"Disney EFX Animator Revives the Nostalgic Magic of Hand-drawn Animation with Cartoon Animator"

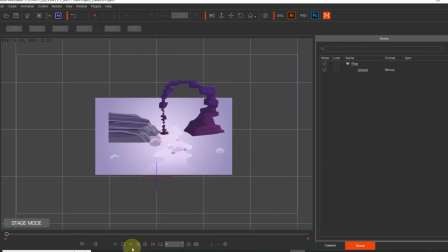4:14 After I have all the elements built and every scene is ready to go I take them each one by one and bring them into Cartoon Animator.
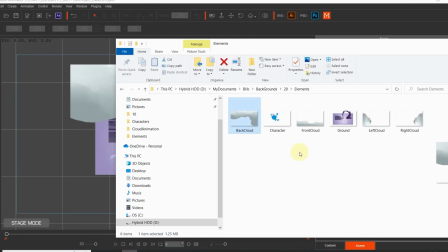4:23 Now because I have storyboards I don't have to build them in order of the storyboards because
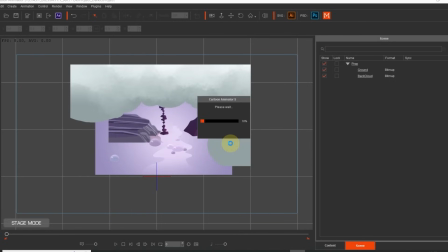4:28 the storyboards like my guide so I just take each scene usually the ones that are most intensive on special effects or animation and start
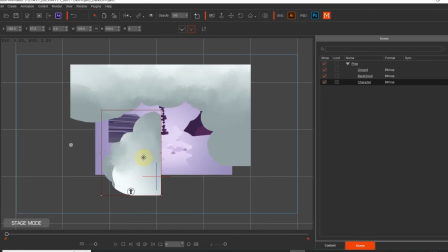4:37 with them and I can always hook up later and make the whole
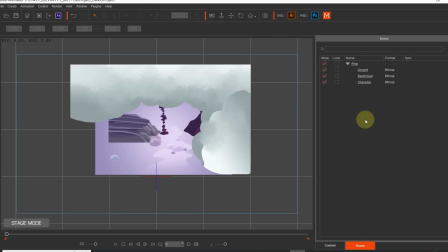4:41 thing a bit more smooth.
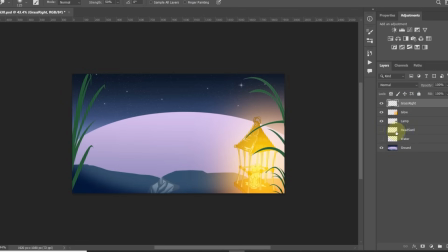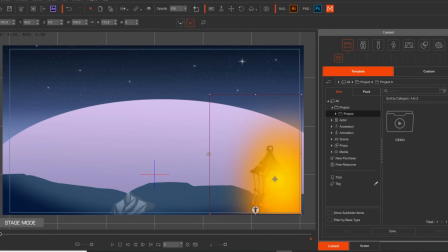4:48 Reillusion has such a great resource of characters in the store and ready to animate and the fact that I'm an effects guy
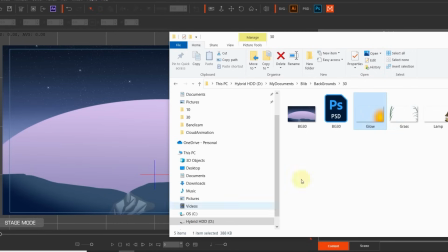4:54 not a character animator takes the pressure off so check out the store and all my effects at DexArt.
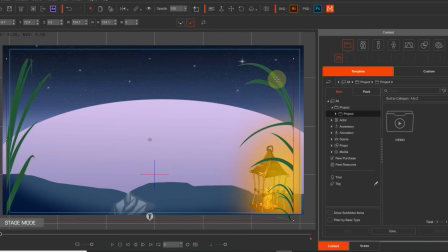5:00 They'll plug right into your projects. Now my basic scene is set up I know from my boards what animation and effects I want in here.
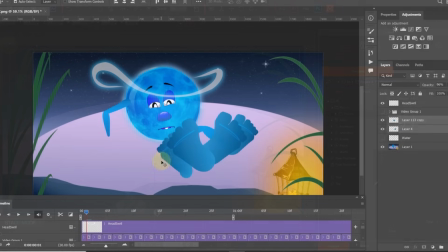5:10 I also know that the character is not fully in motion so I break out
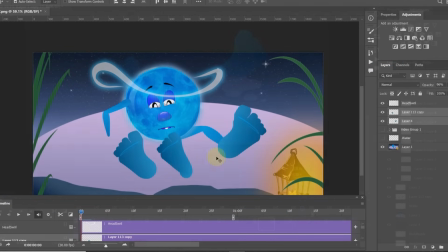5:15 the feet and break out the arms so I can do the ripples back and front on the character.
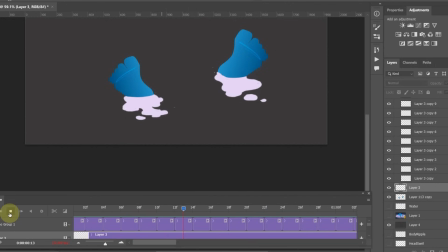5:21 I don't want my scene to become too static so where I find motion I want it there to bring life into the scene.
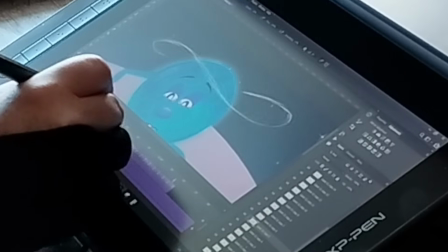5:29 Nothing to detract from the focus, just some life, bubbles floating,
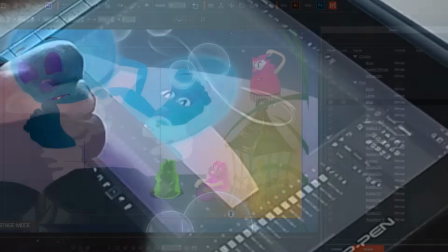5:34 stars around the character's head, water rippling and I want to put a flame in this big lantern.
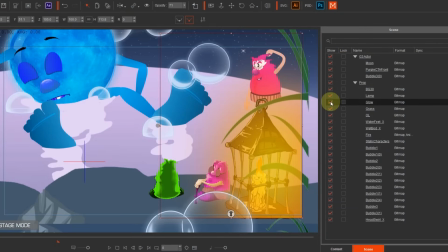5:40 You might not see much of it in the scene but it will feel like the scene is more alive.
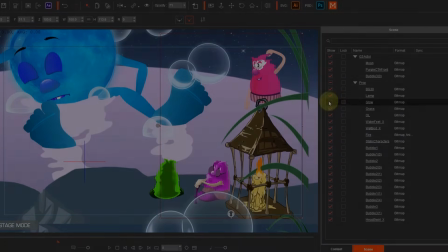5:45 One of the new features in CTA is GIF and APNG support.
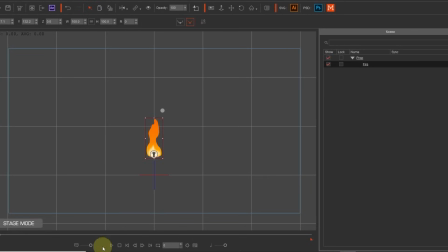5:50 Previously if you put a GIF on the stage it would just sit there and do nothing but not anymore.
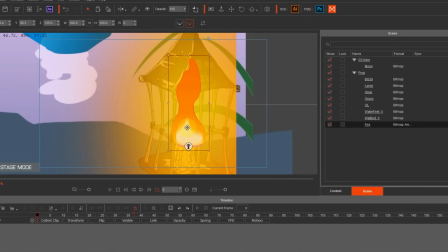5:56 Here's a GIF I created in Photoshop. Now you could have bought this online somewhere just as easy, but watch what happens when I drop it into CTA, it loops forever. Now what if you bought a GIF or APNG from somewhere and you need access to its frames?
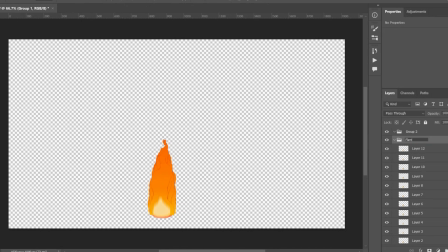6:14 So here's how you do that. Bring the GIF into Photoshop, put all the frames into a folder, then put that folder into one and call it sequence. That's the crucial part, name it sequence, save as PSD, bring into Cartoon Animator,
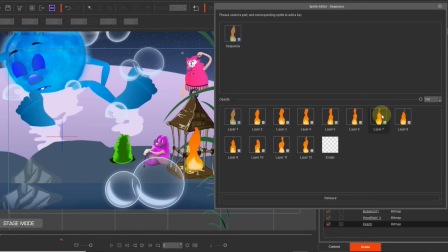6:31 open the sprite editor and there they are. But I'm going to use a GIF for this scene that loops, it makes my life easier.
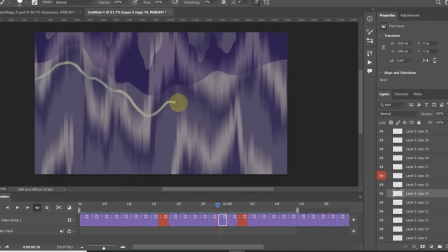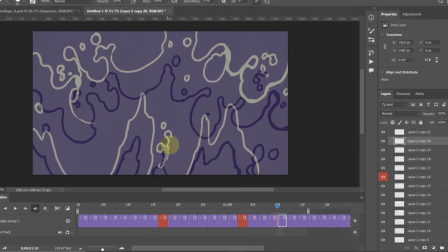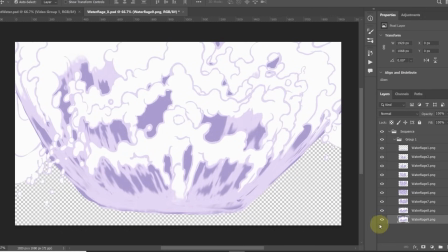6:51 When I have my animation done I can save the animation frames in Photoshop inside the sequence folder like before,
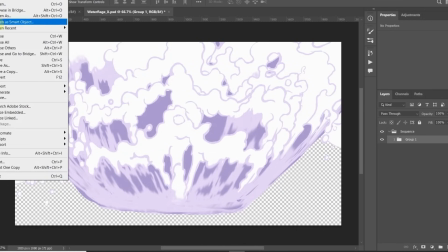6:58 then I'm going to launch the file from Cartoon Animator rather than import them.
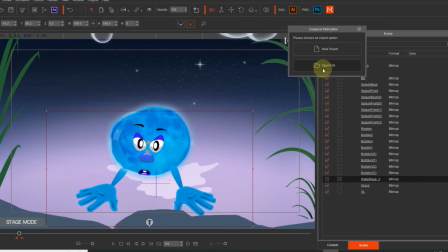7:04 This creates a link from Cartoon Animator to the file, now let's launch the animation in Cartoon Animator and this opens the file
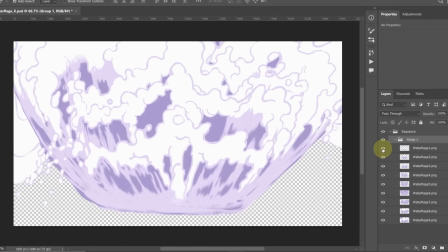7:13 in Photoshop and any changes I make will be saved inside of Cartoon Animator.
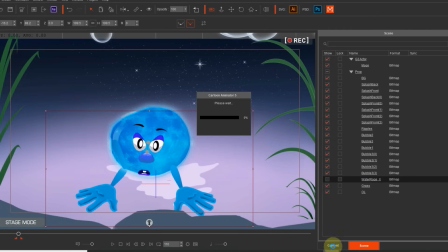7:19 This also works with SVG files in Illustrator, I like this, so this is real time production flow updates that work with Photoshop and SVG in Illustrator.
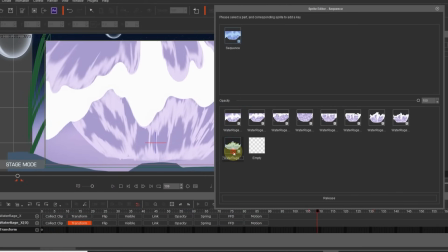7:32 Open the sprite editor and let's put the animation on the timeline, I use the arrow keys, it's a much faster way to do this process.
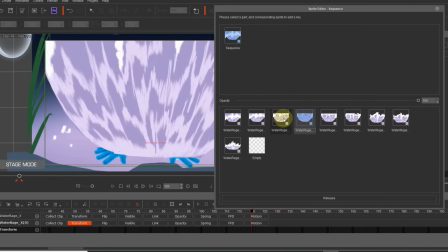7:43 Now say I find something I want to change but I don't want to have to line up everything up on the timeline again,
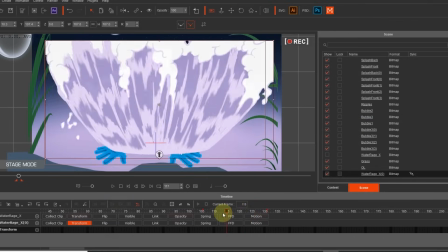7:50 that's a waste of time, I go back into Photoshop, make the change, save it and it updates in CTA on the timeline.
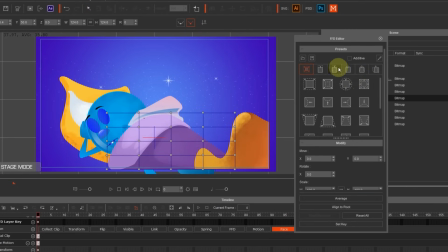8:00 CTA have some great features to take away the heavy lifting. I needed to animate the bedclothes so the character looked like he was breathing so I used the FFD on the bedclothes. The built in FFD editor has some great presets so I used them and made some adjustments.